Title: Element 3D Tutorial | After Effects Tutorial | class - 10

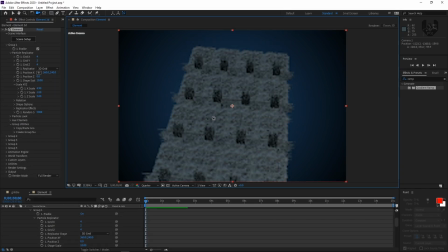(4:07)
So now we have to adjust our Z positions and all. Okay guys, I have adjusted our X and Z position, but we have not adjusted our Y position.
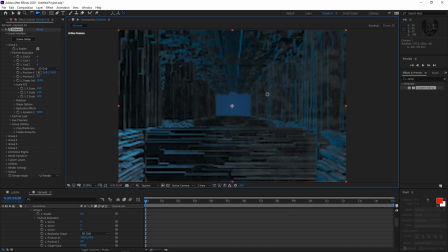(4:15)
Now we have our specific depth, but we need a specific depth in a very short way. So I'm decreasing the Y value to let's take around 0.80. So now it's very narrow down, something like that. So when the camera will go inside of this, it will look just amazing.
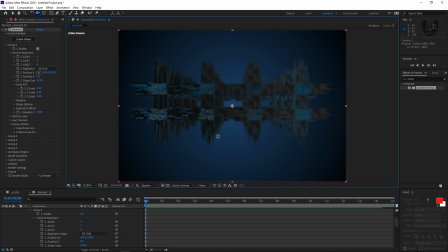(4:28)
Now we have to do our basic camera animation. Now if you notice, it's already getting lagging because as I told you, this is a very high level composition. So I'm just doing our basic camera animations here. So something make it here as well.
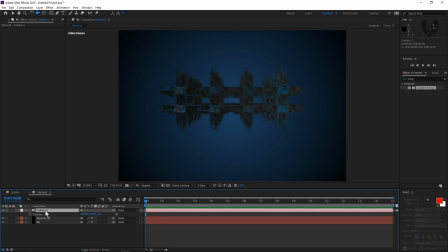(4:40)
And now we have to go to this camera. We have to press P, then Shift A to point of interest, and then Shift R to give us this orientation and rotation. Now turn this on all, go to the last frame, and something press Shift and drag it to infinity.
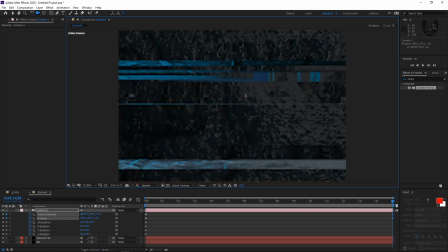(4:55)
Now if you notice, when you press Shift, it will zoom it very fast. So now what happened,
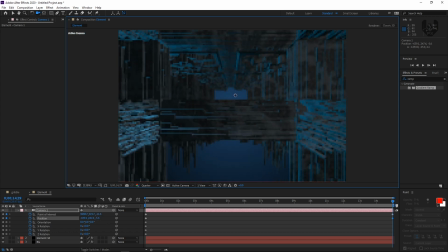(5:00)
if you notice, the camera is in very low angle, so I'm just making it a little bit higher angle, something like that, and then just zooming it. So give it a specific rotation, go to the last frame, and from here Z rotation, just take it like 1.
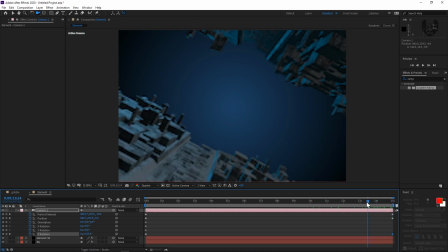(5:13)
So now what happened, when you play this, it will start rotating something like that. It's pretty amazing. Now I want to give a very specific animation look. So just click this element 3D layer.
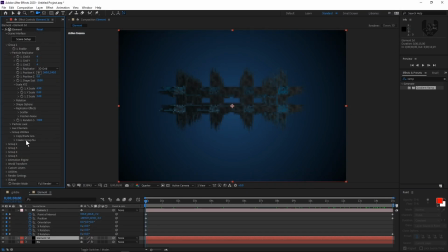(5:25)
Now you have to go to this replicator effects. Now from here, if you notice, the position noise is there. What position noise is doing? It's exactly shifting the models in a different axis. So I'm just increasing the noise. If you notice, this is exactly happened when you're increasing the noise. So what I'll do, I'll taking a keyframe and go to the last frame. And I'm increasing it like to 20.
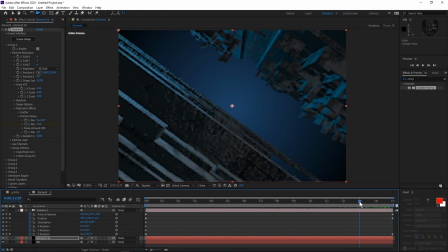(5:44)
20 is very good enough. Don't increase too much, otherwise it can't come in front of your camera. Now if you notice, this is the output what I'm talking about. See, it's very coming close, and when it's coming to depth of field, it's looking just amazing.
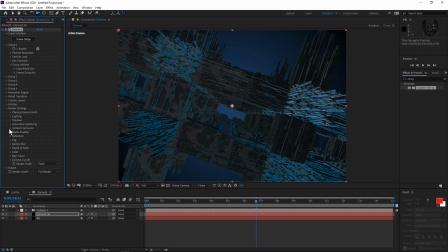(5:56)
Now I have to go to this render settings. From here, we have to click this ambient occlusion and turn this on. Now after that, we have to click this from 5, and the radius should be, let's take around 5.
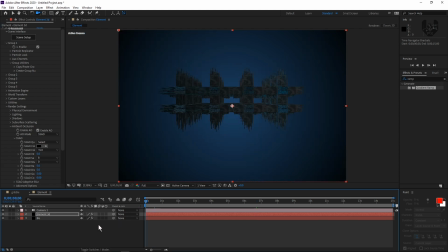(6:06)
Now you need a light here, so go here. Now for giving us a proper light setup, we have to create another camera, which is a guide camera.
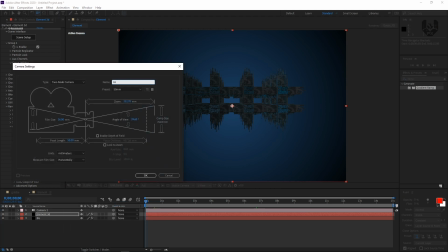(6:13)
So just click this camera and let's take it like a fake cam, because this is a fake cam, as I know.
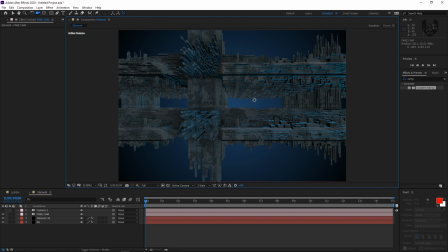(6:20)
So just make it like a 35mm. So this is a fake cam is turned on right now. Now from this camera, you can move it and check your scene that how it's exactly look like.
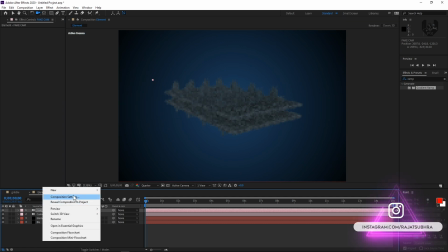(6:28)
So this is our basic camera starting from here. So now I have to click this new light, and I need ambient light here.
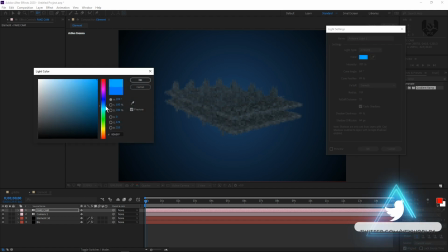(6:35)
So click this ambient light and click this bluish tint little bit. So I'm just making it some bluish tint, and then just press OK.
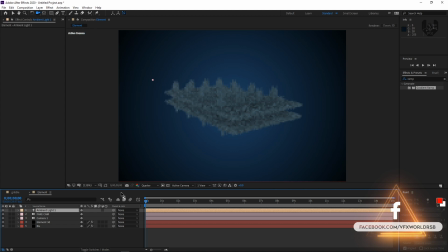(6:42)
So just make it intensity like 100 is good enough, and then just press OK. So when you turn this fake cam off, you have this your basic camera.
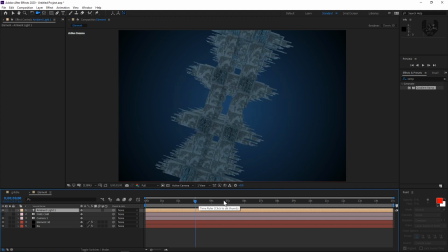(6:49)
Now when you go to the full rays, you can exactly see how it's look like. So this is your basic output will look like after applying that ambient light.
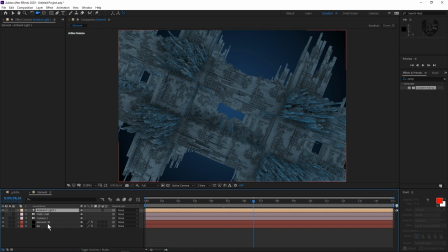(6:56)
Now you have to add some more lights to give it a more specific render. So before that, you have to go to element 3D and have this lighting setup.
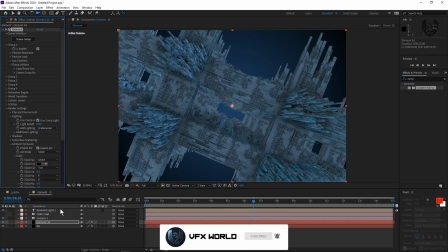(7:02)
And from here, I'm selecting like underwater, because its underwater light is also giving a bluish kind of tint effect here.
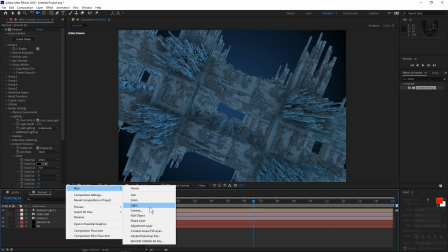(7:07)
Now you have to give another lights from here, new, and taking a new light, which will be our parallel light.
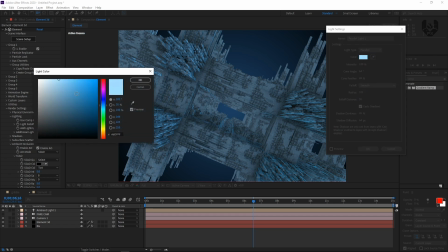(7:12)
So the parallel light color, let's take around a little more bluish kind of thing, and it should be something like that.
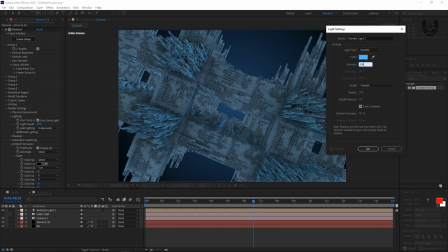(7:17)
And then just press intensity should, let's get around 200, and then just press OK.
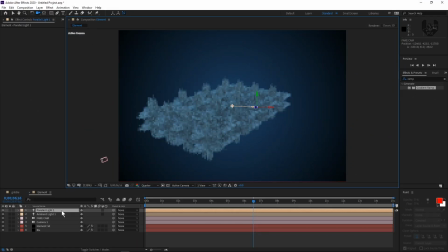(7:22)
And we have to adjust this light position here. So press P here. Now you can move your position of light something like that.
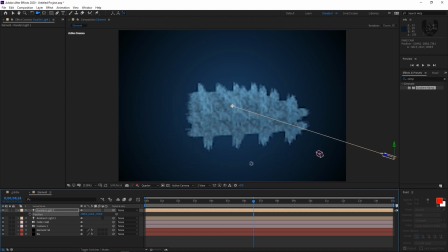(7:29)
I want like this from front, so it will come from front something like that to give a proper shadow.
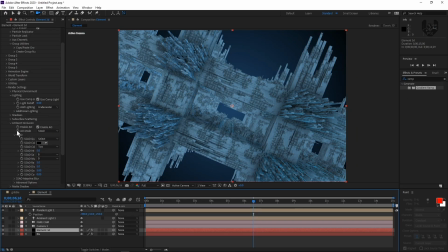(7:34)
Now this is fine. Now go to the element 3D, go to the shadows, and just turn on this shadows.
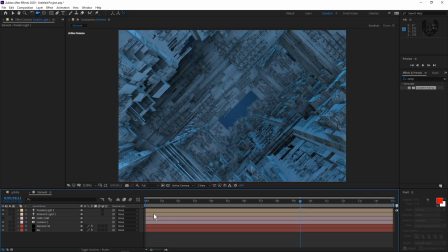(7:40)
Now guys, we are almost done, but as you know, without depth of field, this kind of renders will not work. So what I'll do, I'll just go to this camera and just decreasing the from full rays to quarter, and I'm just making it like camera option, and then just turn this on.
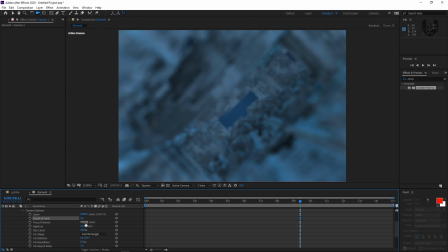(7:52)
Now we have a specific depth of field, but in this case, I need a very shallow depth of field. So I'm just decreasing the focus distance to in front of camera, something here, and then just increasing it to a little bit. So what happened? The depth of field is very high, so the background will be completely blurred.
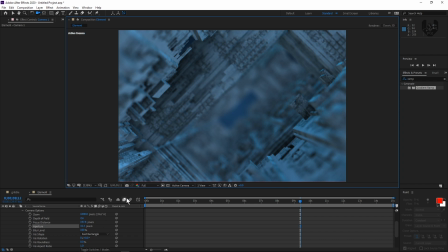(8:08)
So when the camera will move, the exact scenarios will come in focus, something like that. So just I'm making it like 180. The focus distance is 180. It's very good enough.